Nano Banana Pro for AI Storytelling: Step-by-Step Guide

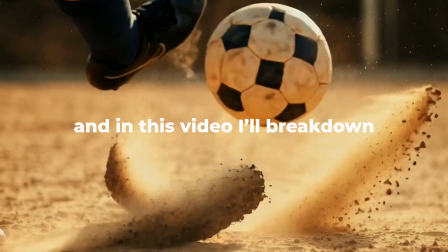0:00 He made this entire Nike style ad using AI, and in this video I will break down exactly how I did it.
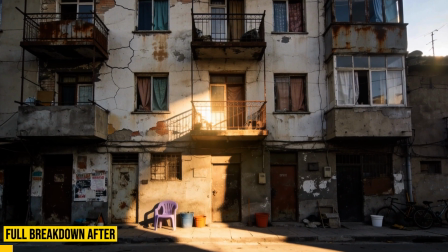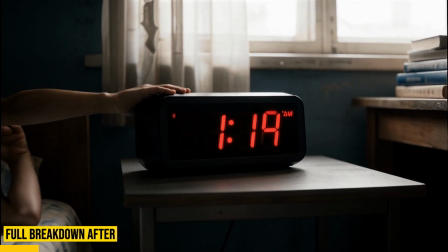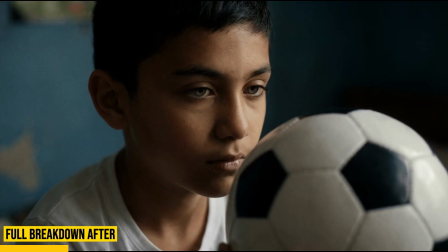0:15 Woke up today, smile on my face, may not go my way, still got my faith, so I'll be okay.
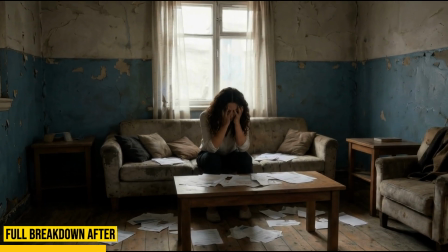0:23 I'll be okay, I'll be okay. Running our race, just at our pace.
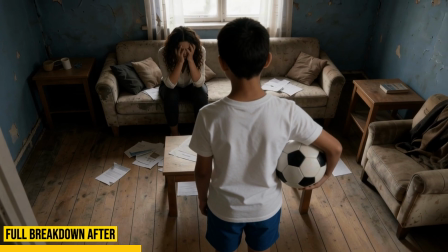0:28 Made some mistakes, but learned a few things, so I'll be okay. I'll be okay, I'll be okay.
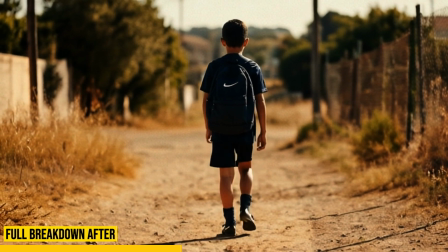0:37 Yeah, I've been through it all, I've been through it all. Looking at Goliath at the stand tall.
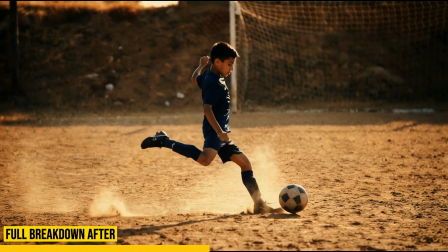0:43 My heart it feel like David every time I fall. My problems look like giants, I'ma slay them all.
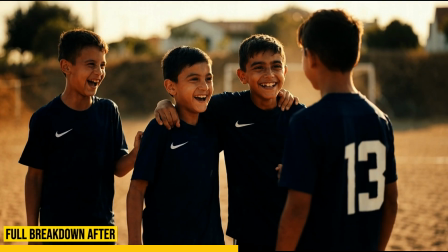0:48 Every single beef I had to let it be. Spend a lot of time wasting energy.
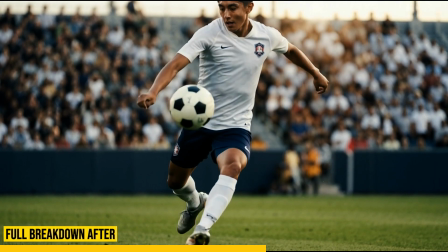0:54 That ain't made sense to me logically, but I feel way better when I walk in peace.
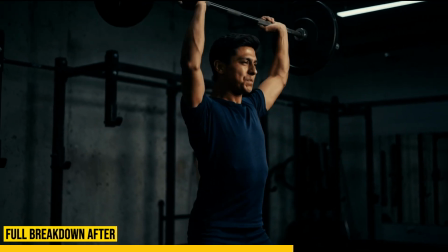0:59 Please don't bring the gossip to me, I mean no offense. I'm finding out jealousy, only a lack of confidence.
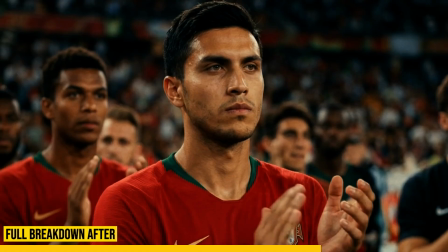1:04 Focused on me more, focused on you less. Everybody do that, look around and we blessed.
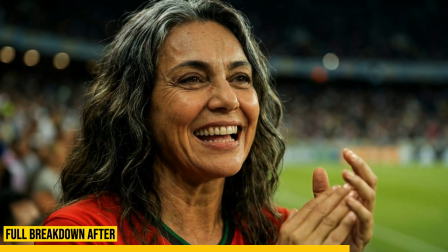1:09 Woke up today, smile on my face, may not go my way, still got my faith, so I'll be okay.
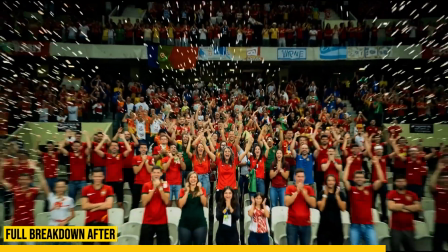1:16 I'll be okay, I'll be okay. Running our race, just at our pace.
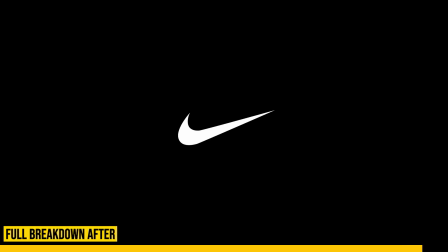1:22 Made some mistakes, but learned a few things, so I'll be okay. I'll be okay, I'll be okay, yeah.
And I want to be very clear from the start. This is an entire project, from the idea to the final edit. And in this video, I'm going to walk you through the exact process that I use step by step to create the video.
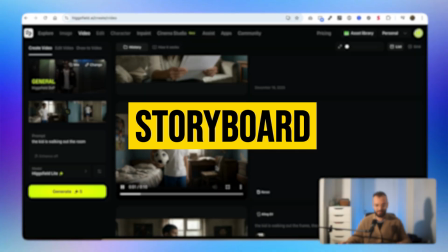1:41 I will show you how I came up with the first idea, how I built the whole storyline, how I created the storyboard, the images, and how I animated them, and how everything came together into the final edit.
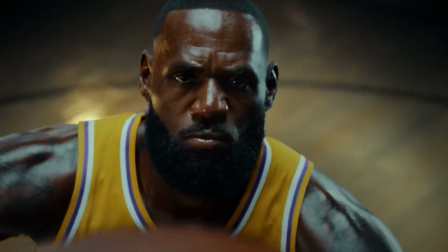1:49 So let's get into it. The first thing I started with is the idea, because Nike ads are not really about the product, they're about the story that you're gonna tell.
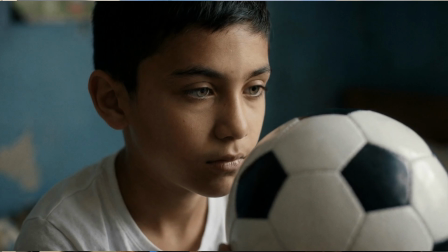1:56 So I wanted to tell an origin story of a kid who grew up in a poor neighborhood, and he's obsessed with football. It's everywhere in his life. But at the same time, his mother is struggling. Bills are piling up and she's doing her best, but it's a bit hard.
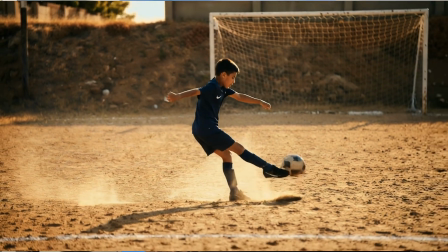2:07 So as you can imagine, football becomes kind of a way out of this life.
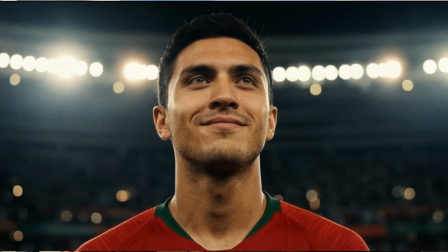2:10 Until later on in the story, where we see the kid actually becoming an adult and playing for the national team of Portugal with his proud mom cheering up for him.
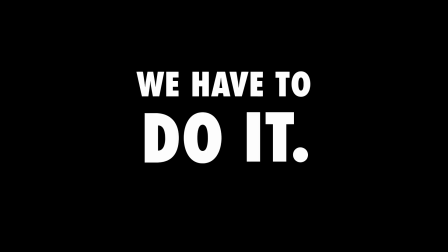2:17 So the main slogan that I wanted to go with was make your loved one proud just by doing it. And to be honest, this story is a bit inspired by my life, by my personal life, because I lived with a struggling single mother and we lived in a poor neighborhood when I was a kid, and I was always trying to succeed in life to kind of like make her proud. And it's also a universal story, which is something really important if you want people to resonate with your video. So now that we have the main story, and before starting using any AI tools, I needed to define the universe.
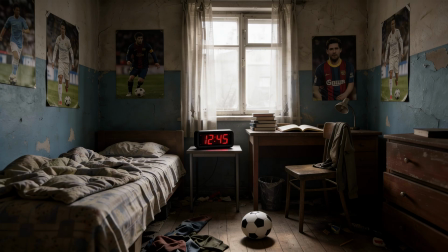2:42 So I spent a little bit of time thinking about the lighting, the colors, the overall mood.
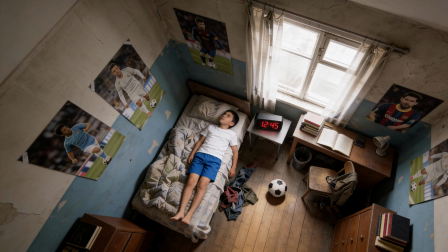2:46 I wanted something cinematic but a bit grounded. I wanted people to feel that the kid was really struggling, and also throughout the story I wanted people to feel hope for him and his mother.
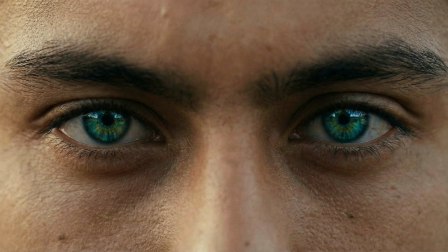2:54 And I wanted to focus on the eyes of the main characters, because we know that humans transfer a lot of emotion through eyes. So that's something that I wanted to see from the beginning to the end. Quick thing before we continue, so this video took me a lot of time to do, to be honest guys. So if you're getting any value from this, it would mean the world for me if you can take a couple of minutes just to fill out the form that is in the description below.
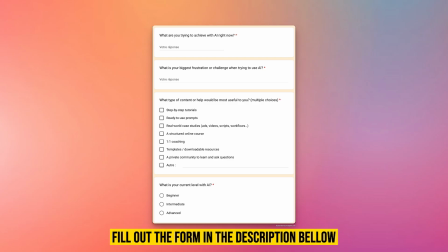3:11 It's just a small form to understand your needs, what you want to do with AI, what you want to build, so I can produce better video for you guys. Thanks a lot. And once I had everything in mind, the rest became really easy.
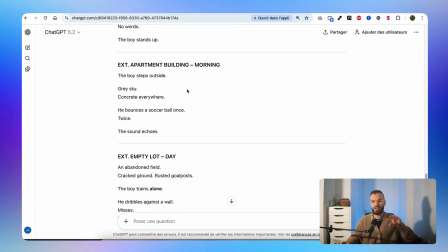3:20 Then what I've done is that I've used ChatGPT to kind of like get a better idea on how I want to separate everything into scenes, which is really important if you want to do like a whole story. So using ChatGPT,
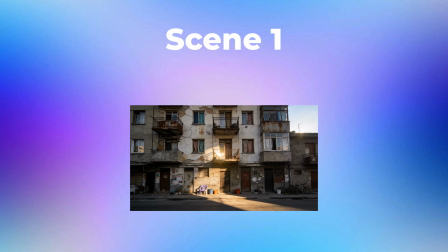3:29 I came up with 5 different scenes. The first one is the emotional setup.
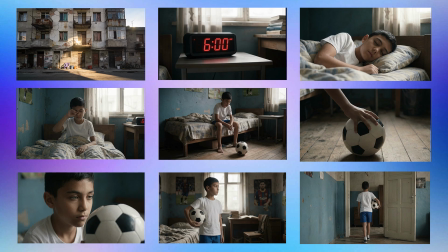3:32 That's one of the most important scenes, because we're going to see the environment where the kid grew up, his dreams, his struggles, and that's also the introduction to the main character.
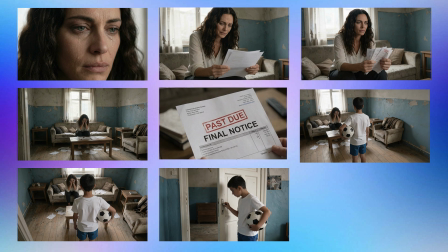3:40 The second scene was the introduction to the second character, which is his mom. Same thing here, we need to see the emotion, we need to see the environment, and also the fact that she's struggling to pay bills.
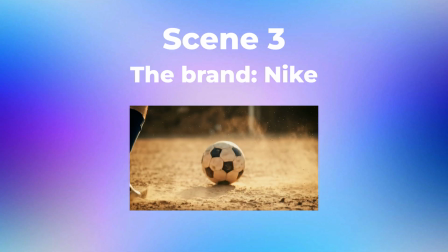3:48 The third scene is kind of an introduction to the third character, which is football. So we need to see the kid training and playing football with his friends.
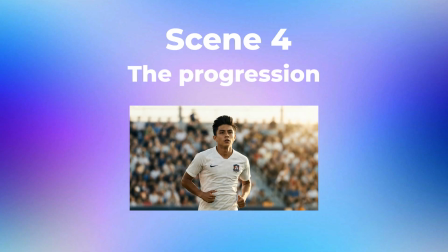3:54 That's also the first introduction to the brand Nike. The fourth scene is kind of like a progression. That's where we see him growing up and playing football at a better level to become pro, if you will.
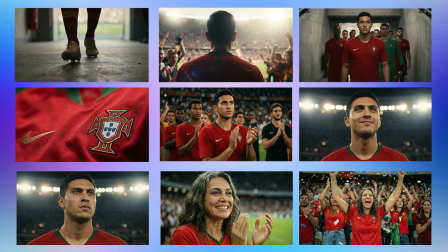4:02 And the last scene is going to be the consecration, where we see him playing for the national team of Portugal and his mom cheering up for him.